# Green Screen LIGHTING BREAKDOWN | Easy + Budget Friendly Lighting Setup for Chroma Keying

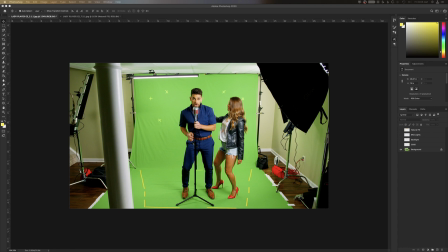0:00 Hey, what is up, guys? My name is Cameron Gallagher from We Are Film, and today we're going to be talking about a green screen music video we did. Now, we are actually releasing a full behind the scenes that'll go over how we set up everything, all the stuff we use, all the stuff we shot. So if you're not subscribed already, be sure to subscribe because that is a very cool video coming soon. It wasn't all green screen, so there's other stuff to go over too.
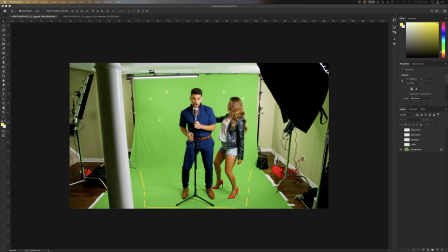0:18 But I wanted to just do a quick video about the lighting breakdown of the green screen and sort of how we went about lighting this on a budget. These are all fairly cheaper lights. I mean, obviously shooting a green screen is not a cheap thing to begin with, so this is a more, budget friendly version as best we could.
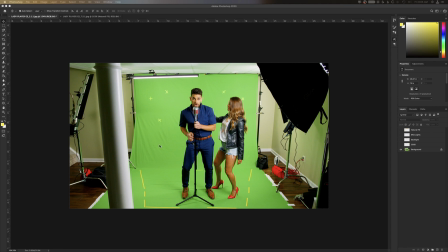0:36 But yeah, so basically we tried to keep it as simple as possible. We didn't have a ton of space. You can see this pole is right here in the way, so we really had to avoid that. It kind of came to help later, which we'll talk about in a second, but we need to keep it as simple as possible but effective as possible.
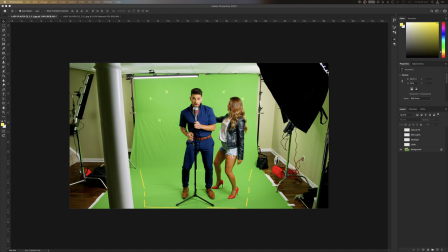0:55 So the first thing we did is we set up the green screen, and it's like, okay, how are we going to light the green screen? So we used two of these Genere light bars. I'm going to leave all the links down in the description below for all the lights we used. And these light bars are basically our background lights. So both of them are on either side, and they are hitting the green screen.
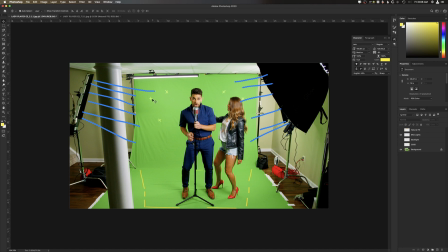1:14 They're soft lights, and we pretty much opened the barn doors wide open and tried to light this green screen as evenly as possible. Now down here got a little bit iffy, but it's not too bad. That's pretty good, especially when we went for the close-ups.
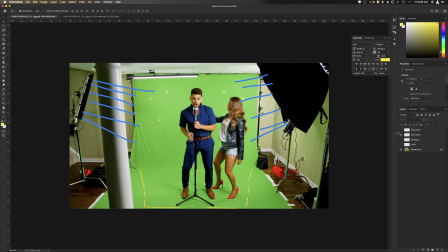1:28 It got a lot better. So those two lights are lighting the background, but also what's lighting the background and giving us our backlight is this top Genere light bar. So we face this like straight down so that some of it would spill and give them backlight, but some of it would also spill into the background and do that.
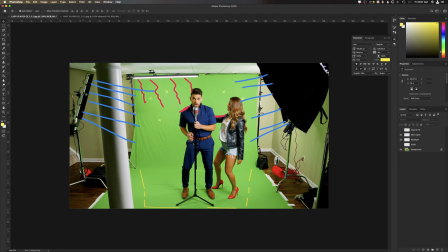1:47 Now, in a perfect world, these would be lower, so this light would have been lower to the ground, and we would have had two backlights, so that way it lit the green screen evenly and really hit them a little bit harder. Maybe even put it like a harsh light, like up here somewhere, and kind of go and give them some more backlight to separate them.
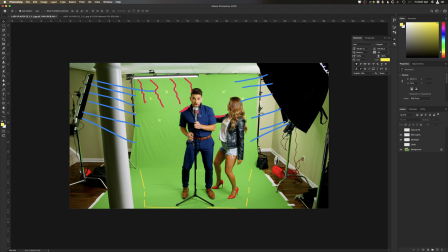2:05 But in this case, I was pretty happy with the way that this came out from a background perspective. And again, that's three lights. One's kind of doing the work of two, and yeah. So the other thing that happened was we had some natural fill going on because the ceiling was a white drop ceiling,
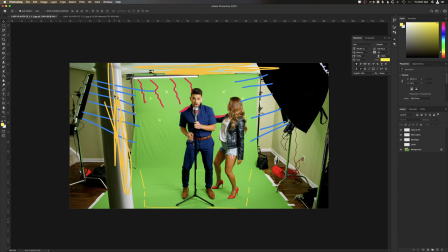2:21 and actually this pillar right here became somewhat of a bounce, good or not, but it sort of bounced a little bit of light back and made sure that our subject here wasn't completely, in darkness.
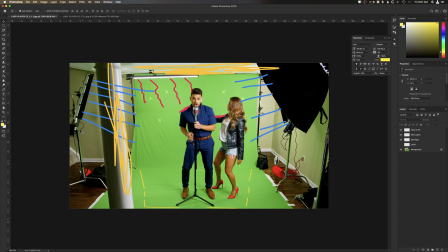2:35 If this wasn't here, we would have probably had to add some, and we probably could have anyway, but we wanted it to still have a little bit.
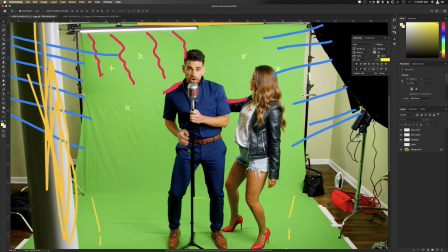2:41 I mean, that's not too much of a contrast right there.
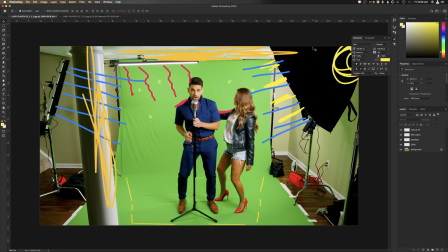2:45 So then keying the entire thing was our Aperture 300D with the the Glow Parapop softbox. We didn't use the grid because I actually wanted as much light as I could here to light the two subjects. So I left that off, but also because any extra spill would bounce around and help just light the green screen.
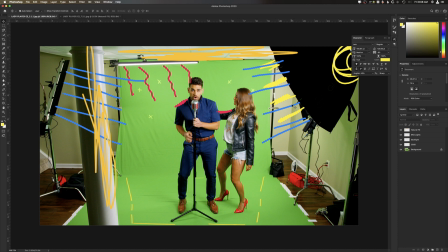3:04 So again, we really only had this one key light, and the rest of kind of the ambience was help just filling in the rest of the green screen. And again, we didn't use the grid on that because, it just looked better right here. So yeah. So we also had a close-up or a closer shot.
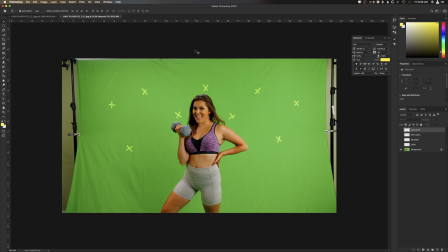3:20 This is ungraded too, so you can kind of tell it looks a little wonky. But basically, it was the exact same setup. The only thing that we changed was we moved the key light in a little bit. So the key light was now closer, and same idea.
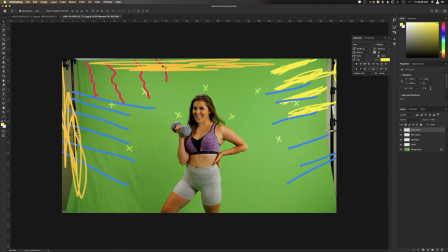3:34 So we had our reflections kind of coming, or our natural light bouncing around off the top of the ceiling and off the pillar. We also had those two backlights hitting the backdrop. This one was not as bright, which we noticed a little bit after. It was kind of harder to tell in camera. It hasn't given us an issue in keying at all.
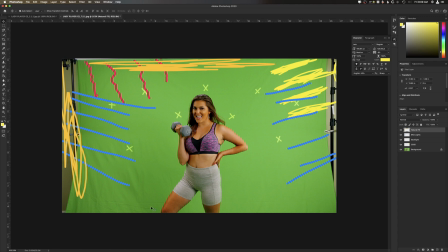3:51 It's just something to think about. We probably should have put a light on the ground for these shots. And again, we had our backlight, which was helping sort of add that rim just to her right there. And you can kind of see, if I grab that color.